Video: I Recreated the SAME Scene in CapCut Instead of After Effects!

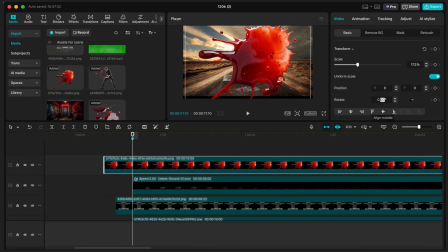[8:22]
Let's rotate it 180 degrees and place it on the top left of the screen. Also, make sure the layer starts exactly when the anvil hits. It looks a bit unnatural right now, but we'll fix it.
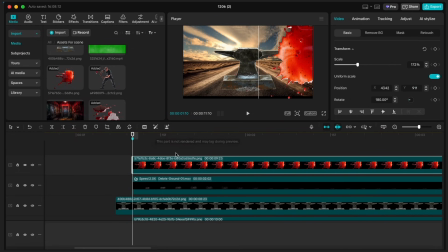[8:43]
First, do the color match.
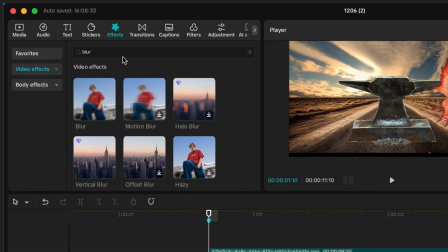[8:50]
Then go to Effects and search for Blur. Drag and drop the blur onto the layer and set the value around 35.
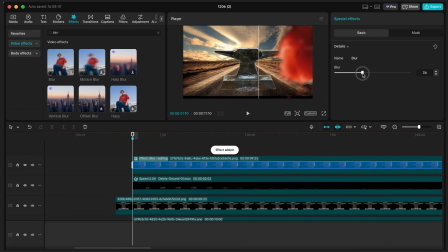[8:57]
This gives the scene depth, like a real depth of field.
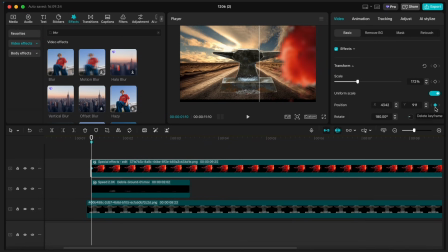[9:01]
And finally, let's give the blood splash a position keyframe for the bounce when the anvil hits. We're almost done with this part. Just trim the layers based on the timing you have in mind.
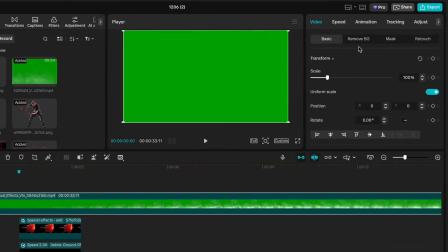[9:22]
Now drop the fog green screen footage into the timeline. Go to Remove Background and use Chroma Key to remove the green color.
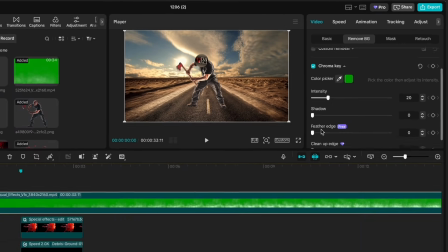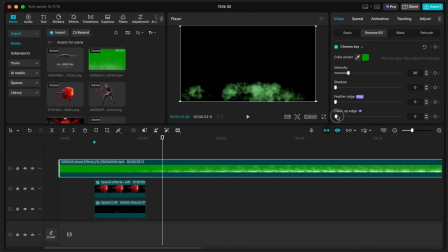[9:35]
If the fog still looks a bit green, just play around with the settings to fix it.
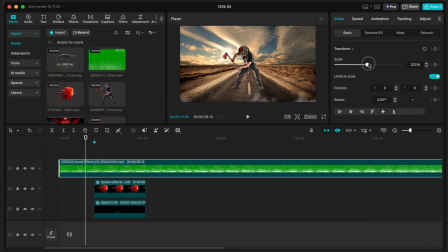Now go to the blend mode and decrease the opacity a lot. This way it doesn't feel too distracting. Then trim this layer as well.
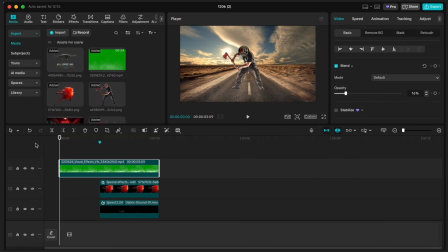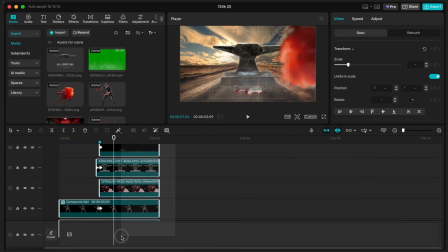[10:01]
Finally, select all the layers and create a compound clip.
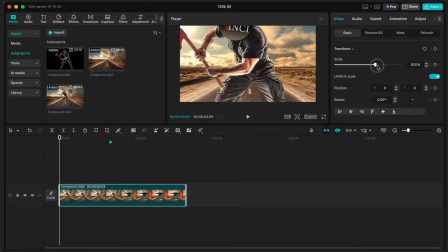[10:08]
Now let's do the zooming. Here, I'm going to zoom in on the axe, position the clip in the middle of the screen, and create keyframes for that.
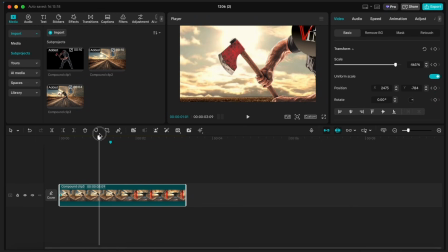[10:17]
Then around the 1 second mark, I'll zoom back to the original size and position and create another keyframe. Now let's open the keyframe graph and choose a curve for our keyframes.
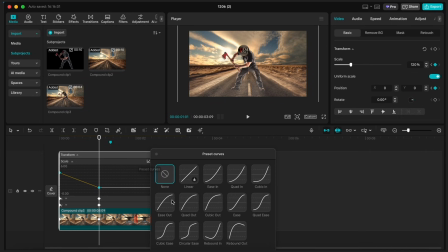[10:31]
Here you can choose either circular ease or cubic ease, where it starts slow, gets fast in the middle, and ends slow again. You should choose the same curve for scale, Y position, and X position as well.
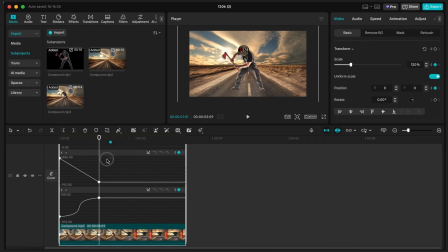[10:46]
It's good, but I'm going to go with cubic ease because it's smoother.
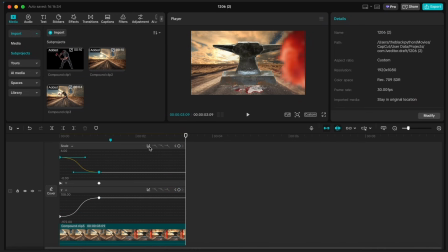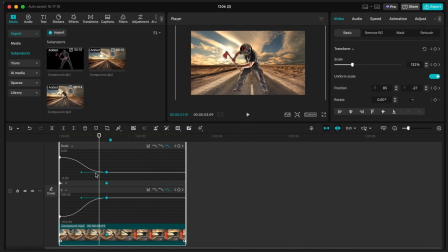[11:05]
Also, let's grab the second keyframe and move it a couple of frames forward, right where the anvil hits. Now, I'm also going to make a match cut transition to another scene, so let's create a third keyframe on position around the 2 second mark, then select only the position keyframe and choose the cubic in curve.
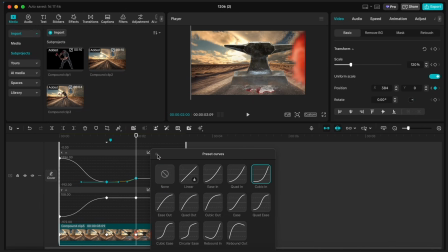I think it's better to move the third keyframe forward as well.
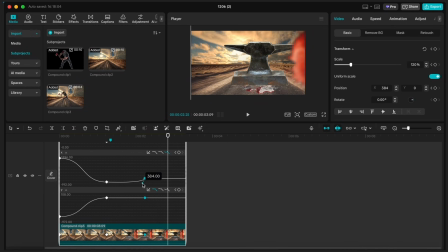[11:39]
This way, after we zoom back, the clip starts to move very slowly to the right and then ends fast at the end, so we can cut to another scene smoothly.
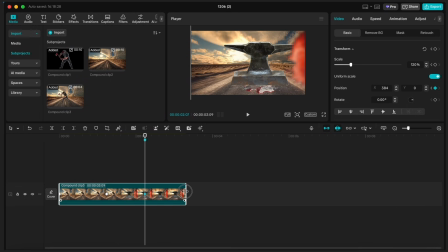[11:54]
Okay, now let's trim our clip right when the third keyframe ends, so we can go to another scene. Now go to the folder and import the room into the timeline.
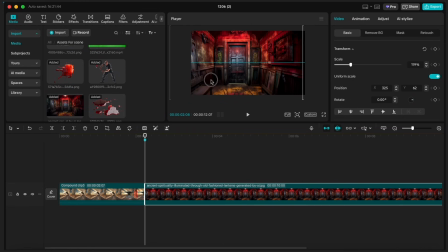[12:05]
First, I'm going to zoom into the room so I have space to create a match cut. Now we should position the room to the right and create a keyframe. Then a couple of frames forward, move it to the center and create another keyframe.
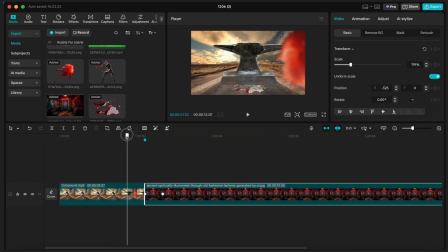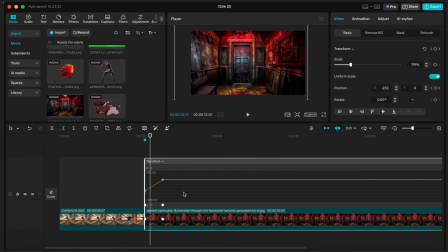[12:23]
Now open the keyframe animation, select both keyframes, and from the curves menu choose cubic out.